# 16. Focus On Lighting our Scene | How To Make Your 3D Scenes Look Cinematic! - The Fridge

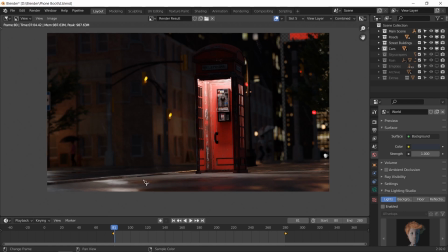33:05 And also because we can't see our ground so well in here, we can't tell that it's a rainy like weather, except for maybe these guys with umbrellas and the rain that's actually coming through.
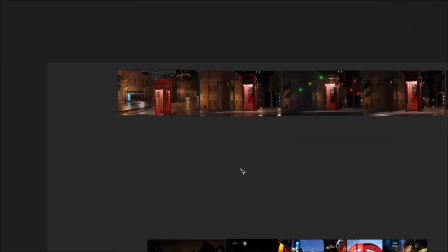33:17 So I would like to adjust the angle a bit so that,
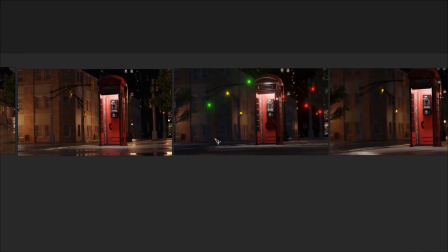33:24 as you see in here, this is a really low angle and we can't see the road properly and the ground if it's wet or not.
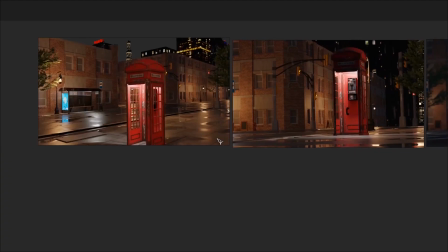33:31 In this you can actually tell that there are a little bit of puddles, and in this you can properly tell that there are a lot of puddles.
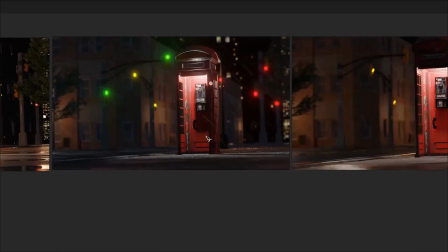33:37 And if you look at it, this scene might look a little more cinematic because of the depth of field and everything,
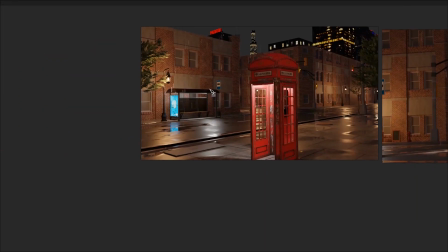33:43 but this scene looks more realistic, probably with the bus stop, the puddles and everything.
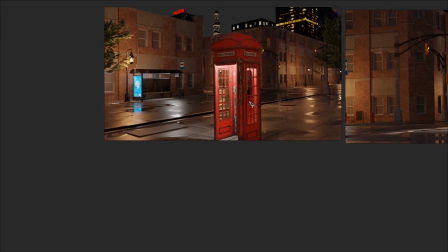33:49 And if we edit out the background and stuff, put in a little bit of depth of field and decrease the lighting, it'll give us a similar look.
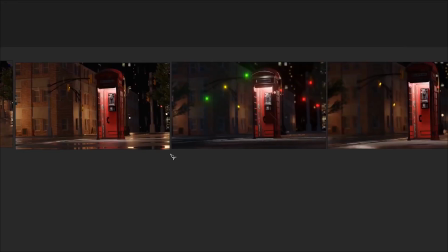33:58 So I'd say we need to go ahead and change the angles up a bit as well.
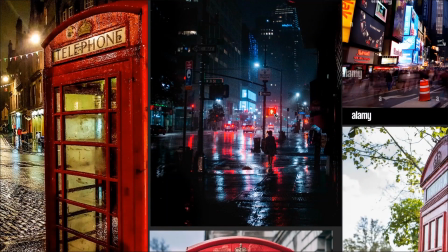34:03 Secondly, except for the HDRI, might want to add one of these signs, these stop signs that maybe changes color or something.
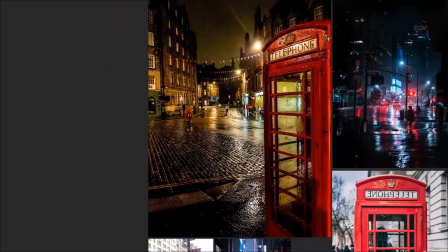34:12 And looking at this, our telephone booth is not as, I'd say, close up as this is,
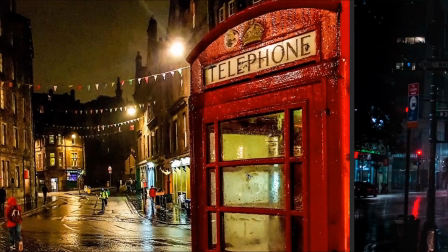34:23 so we won't be able to tell of any of these subtle differences in the glass or in the texture of the actual telephone pole,
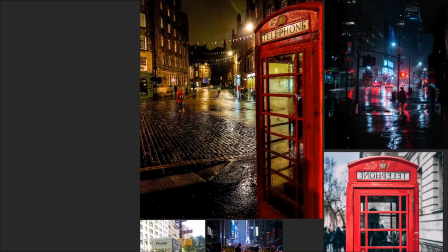34:30 so telephone booth. So it doesn't matter about adding all these
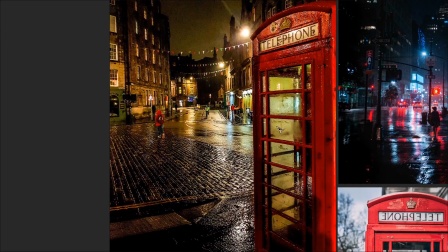34:35 kinds of ribbon streaks and stuff would look good if this was like a country environment, maybe some kind of a town.
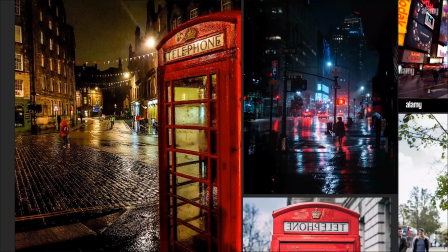34:42 But this scene that we're going for is more like a city,
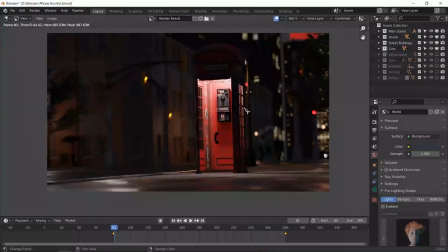34:46 a busy city with a telephone booth inside it.
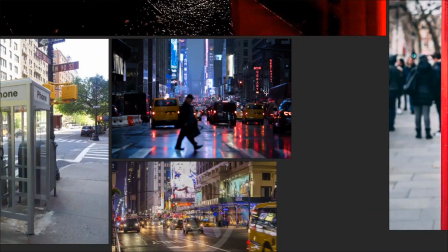34:54 Let's see, what else can we grab from here? Maybe one of these signs, maybe of a pub or a bar or something in the city. And I'd probably decrease the depth of field in
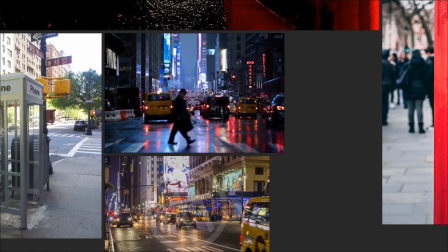35:07 shot because I want to be able to see a little bit more of the background.
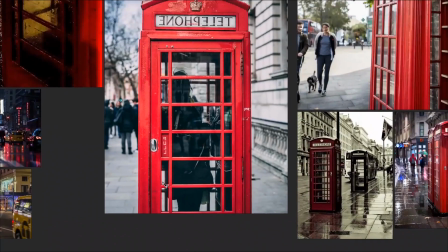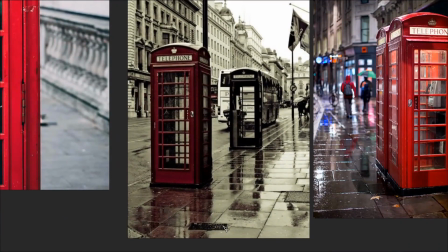35:17 Similarly, you can see these little odd one outs,
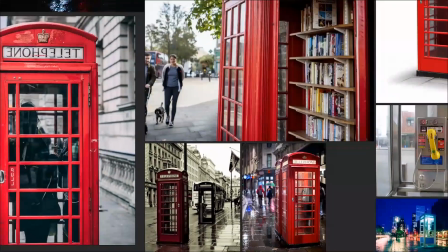35:21 maybe like grills or the sewer system entrances that we have.
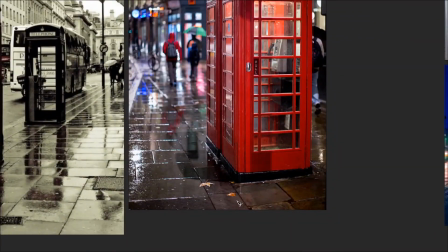35:27 Also, like these little bits of leaves and stuff that are supposed to be on the ground.
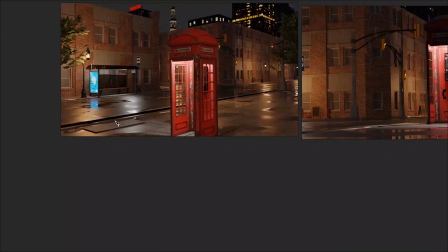35:32 If we can add these to the ground at various locations, it'll just look a lot more used.
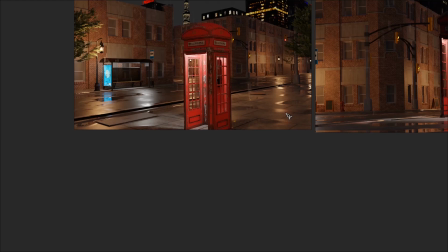35:40 This right now looks like it's rained, but it looks like it's rained on a already polished floor that no one's really walked on ever.
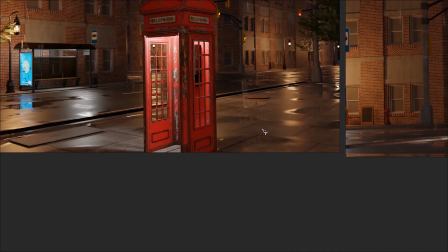35:48 So maybe we need some kind of dirt, not dirt exactly because it just rained,
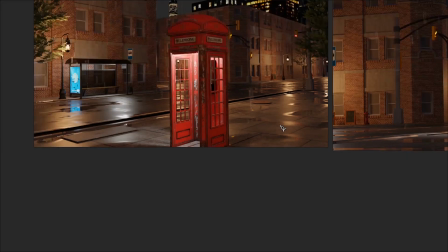35:53 but maybe fallen leaves, wet fallen leaves,
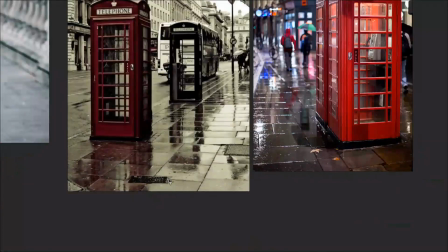35:58 and these other kinds of things that you see that make us, maybe these white blotches on top of this,
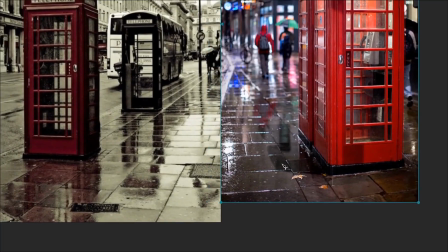36:07 so that it looks like these kind of white blotches and stuff like paint, or I don't know what it is,
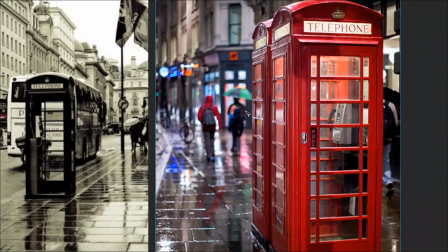36:14 so it looks like it's used a little bit. These kind of people have umbrellas too, just like we did.
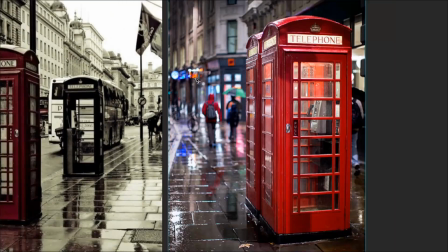36:19 Maybe a cycle, we could have maybe a cycle stand, maybe a few of these neon lights or these
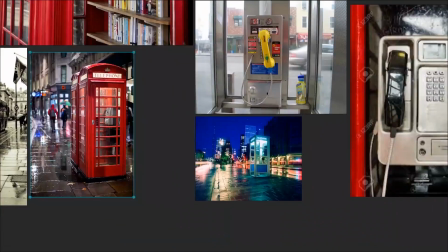36:26 boards sticking out to show that we are in a city.
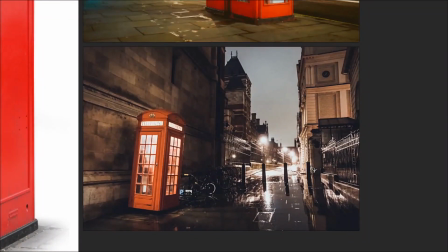36:33 Maybe a bicycle stand, maybe a few of these like stone pillar things
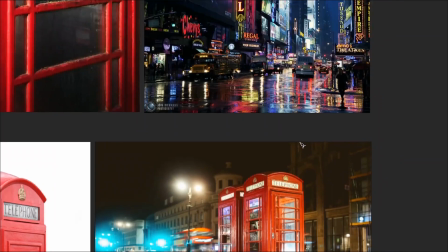36:39 to show us that we are actually. So in effect, we have done the main scene,
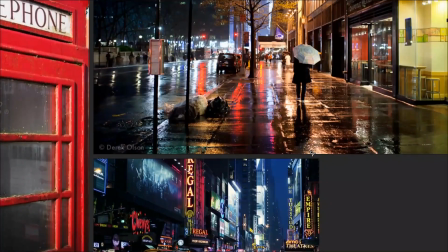36:46 but now we're going to be adding all these different kind of elements to our scene to make it look a little more realistic,
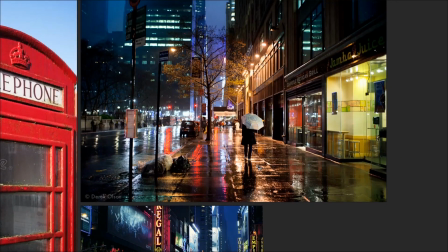36:54 a little more.
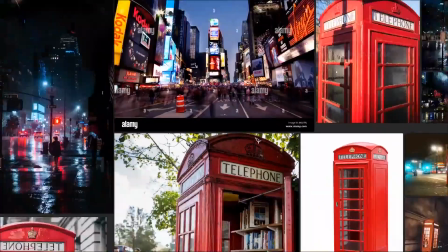36:55 We are aiming right now to go for something that maybe we couldn't tell if
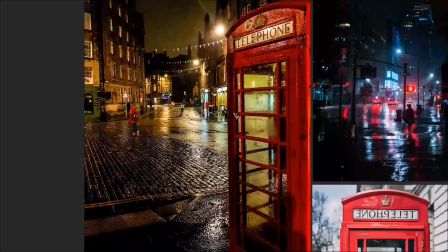37:03 this is a CG render or if it's actually filmed.